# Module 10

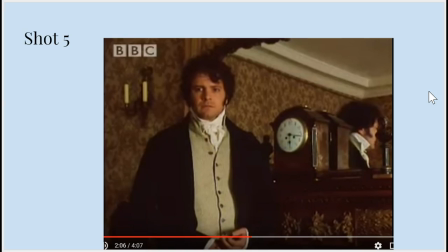4:07 Again, we've got the darker light so we can feel the darker mood of the situation. I really like that they used a medium shot here because we're able to see Mr. Darcy like kind of holding his hands and feeling a lot more tense.
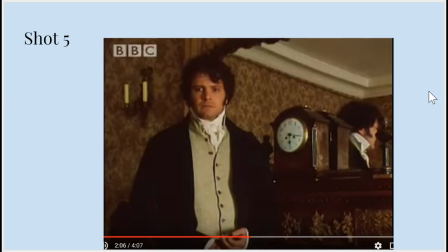4:22 You can feel the tension rising in him as he's getting more upset about the things Elizabeth says.
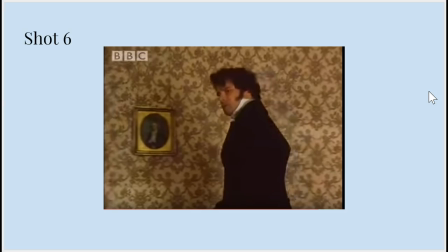4:32 This next shot here really, again, medium shot, giving us a full picture of like his facial expressions and the tension in his body. Again, we can feel that he's angry based upon the shot here.
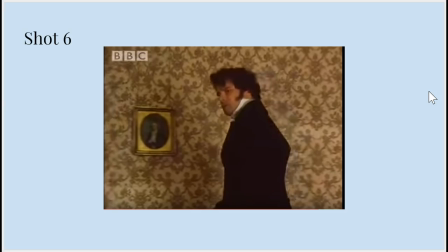4:49 I like that they make the background a lot lighter, and then Mr. Darcy's dark coat is so stark against the black or the light background, it really kind of brings his character into focus for us,
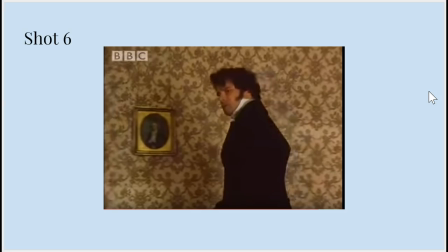5:08 so that we're, as he's moving across the room and pacing, we're focused just on his tension and how upset he is.
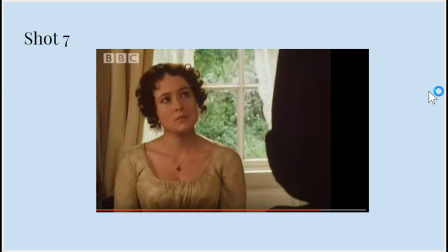5:17 Here, I really like, again, we've got a medium close-up so we can see Elizabeth's eyes and her face. And they've used the window again as a good backdrop for the lighting to kind of light her up.
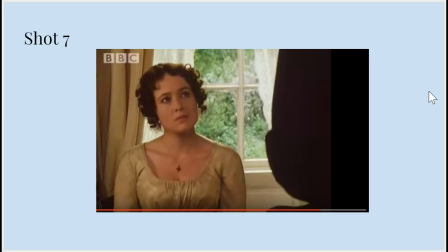5:32 But we can also see here, as she's responding to him, her face is a little bit darker. And I like the way they used her head
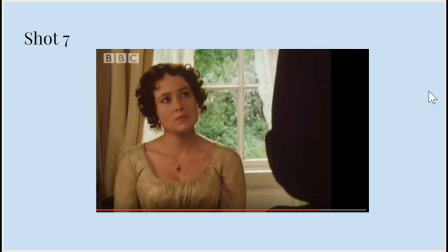5:44 tilt and the high angle shot in this to really make us feel vulnerable for her. It makes the audience feel like you just want to give her a hug and that Mr. Darcy is a big jerk and how could he treat her that way.
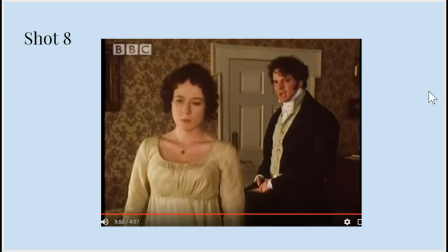6:04 So as we get through this scene, we can see that the tension has really, really mounted. Elizabeth's really upset. Mr. Darcy is very, very upset. The way they use this lighting is that we can see both faces very well and their expressions very well.
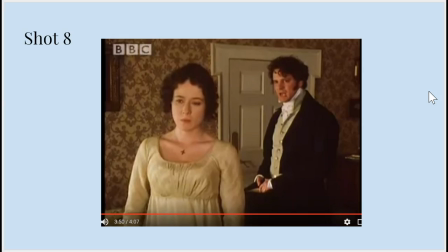6:22 We've got key light on both actors, and then the fill light on the side that gives them the more depth of expression, which is really important for this shot. And here the audio is really good because
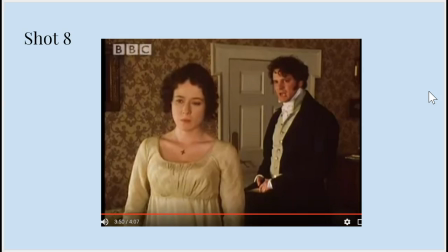6:42 Elizabeth talks very softly, but Mr. Darcy is so angry at this point that he's shouting, and you don't hear this huge difference in volume. It's not constantly pitchy or changey at all.
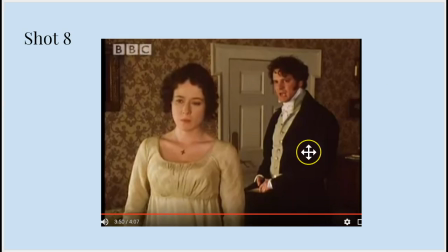6:58 I like that they have both of them in the shot together here because we can really see Mr. Darcy's anger against Elizabeth's shock, and we can see that she's more heartbroken and he's just absolutely furious and doesn't understand why she would feel how she does.
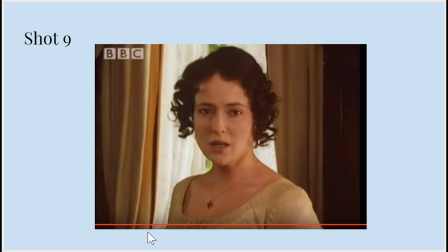7:19 Here we have a neutral angle, a medium close-up, which again is going to give us the emotion on Elizabeth's face. I like that they really closed the darkness in the background, so we're really focused on Elizabeth here.
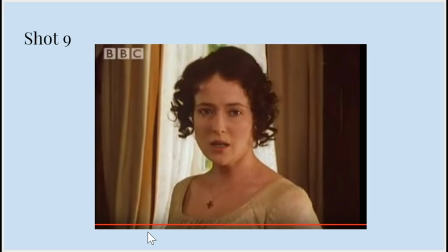7:35 It gives the audience this darker feel in Elizabeth's presence. We can feel how upset she is because of the darkness. And the neutral angle kind of makes you feel like after this,
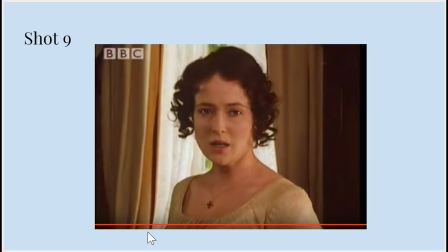7:51 Elizabeth has become Mr. Darcy's equal because of her reaction and kind of calling him out.
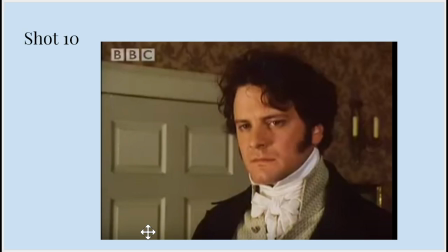7:59 You go, girl. Finally here, we have a close-up of Mr. Darcy's face. You can tell he's very discontent about the way the situation goes.